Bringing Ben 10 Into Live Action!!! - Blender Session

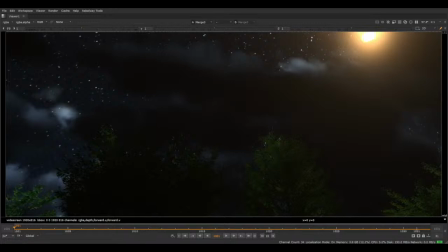38:05 Alright, here we are. Let's have a look. So, we're done rendering. Don't know what's going on here. These stars are a little bright, to be completely honest.
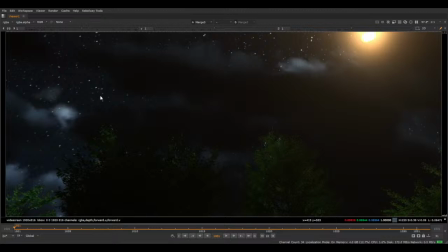38:24 As much as I like them, I mean, I can always just isolate the stars separately. But let's have a look at this.
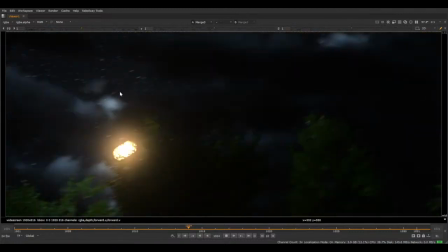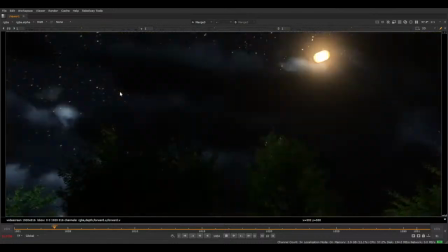38:37 Yeah, that's good. I think that's working really well. Yeah.
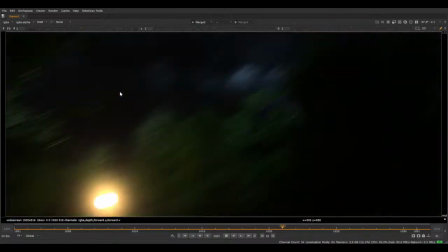38:48 That looks good, I think.
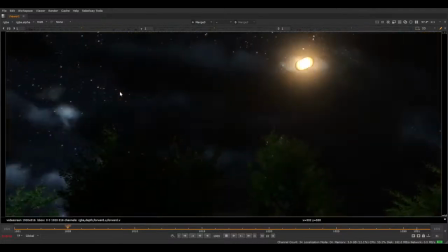38:50 I think the brightness of the clouds makes sense because in the context of the shot, the moon is like behind the camera, I guess.
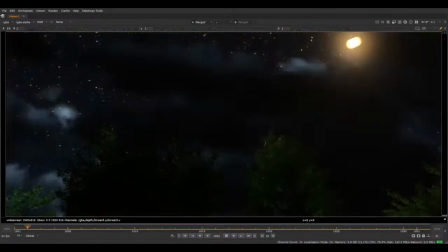38:59 Like this is heading towards the moon, so the moon is like over in this direction.
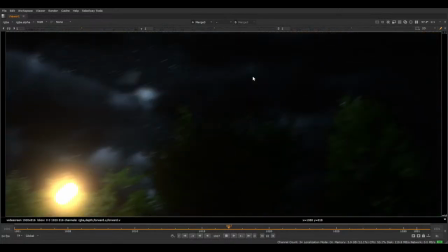39:03 So it makes sense that it's lighting up a little bit more than in the previous shot because in the previous shot we're behind the clouds.
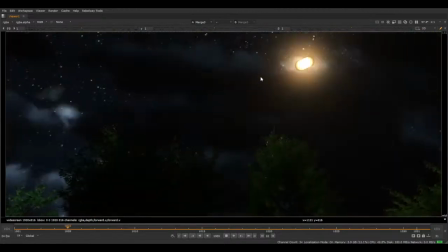39:11 The stars though, stars are a little bit much, I think.
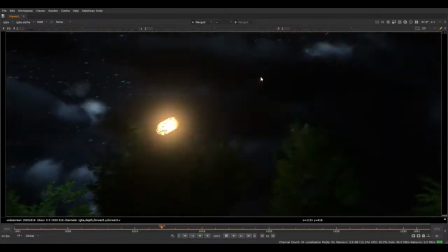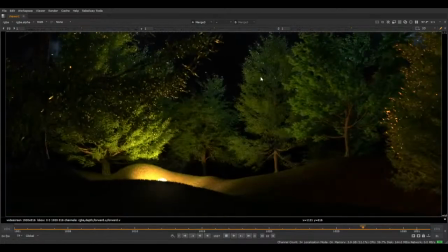39:22 I mean, everything else is looking really good, I think. I don't think I want the explosion to really blow out everything. Even though it's probably accurate and all this sort of stuff, I want to see some of that detail.
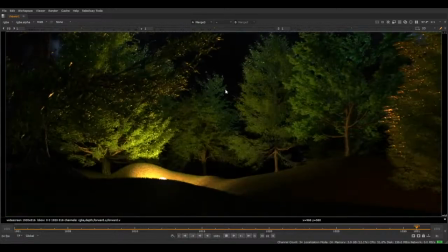39:46 So I will find a explosion element, I think.
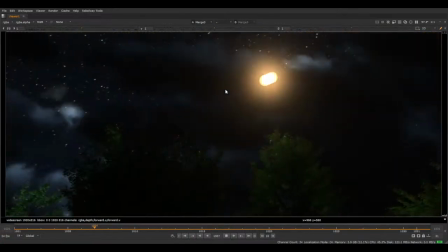39:55 Purely because I just think it would really help.
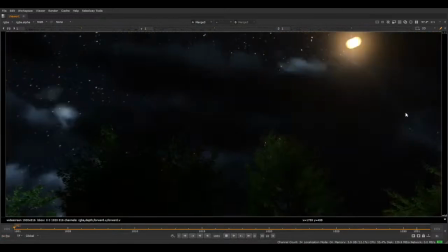39:58 Because this detail here and here of them shaking, it's subtle, but it really helps.
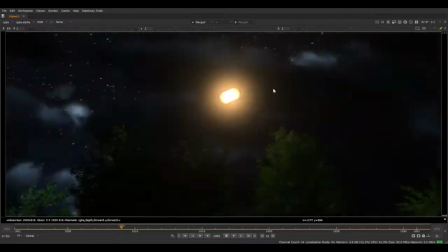40:05 So I want to preserve that. And also, like, the environment just looks nice. Like, I want to preserve that too.
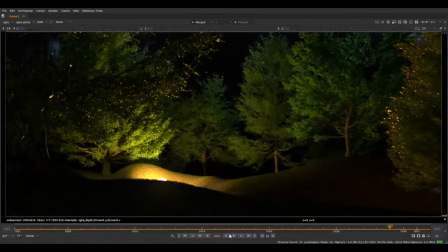40:13 But without further ado, let's check this mist pass.
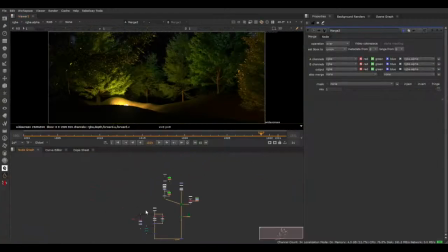40:17 That is, instead of just a regular alpha, is a proper depth, Z depth. This needs to be moved way down. Okay, so let's go.
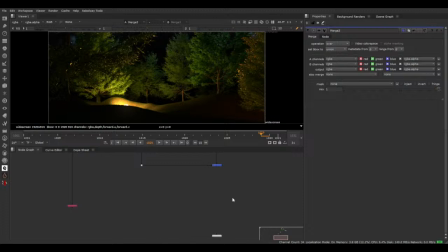40:40 Look, who knows if this will work. This is a pretty heavy shot. I wasn't expecting it to be this crazy, but with all the foliage, like the render was super heavy, had to do it overnight.
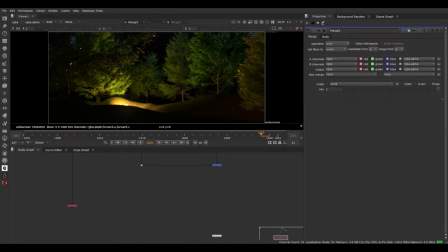40:58 Having all the 3D camera stuff, motion blur is super heavy, and then now ZD focus. If we actually do it, that's pretty heavy, a lot heavier than what I was thinking. So filter,
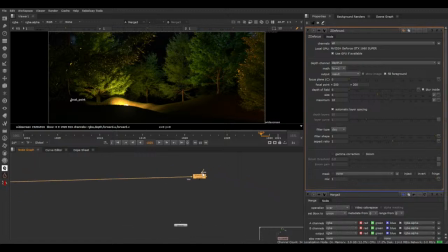41:14 bam, and here. Bam. For now, because it is very heavy, what happens if I just disable the scan line?
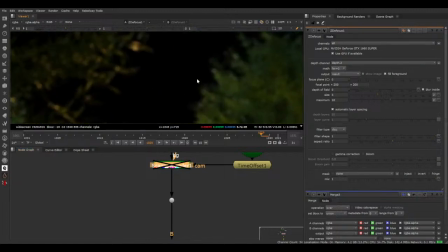41:33 Oh, it just loads instantly. Okay.
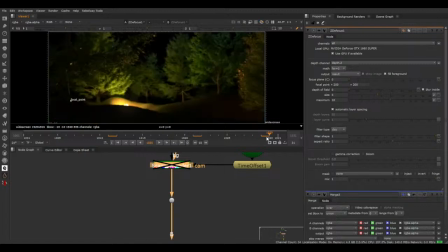41:38 Yeah. Lovely. Okay. Now,
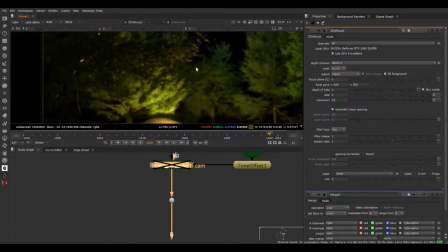41:45 hold on, let me see what's actually happening. So we're there.
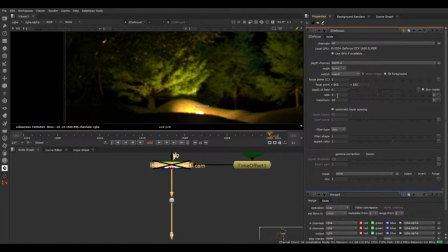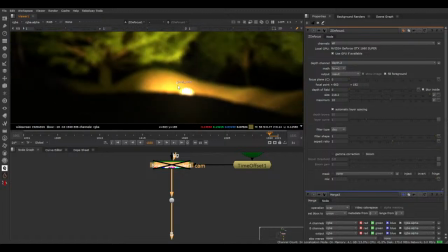42:07 Alright, so it's definitely like defocusing.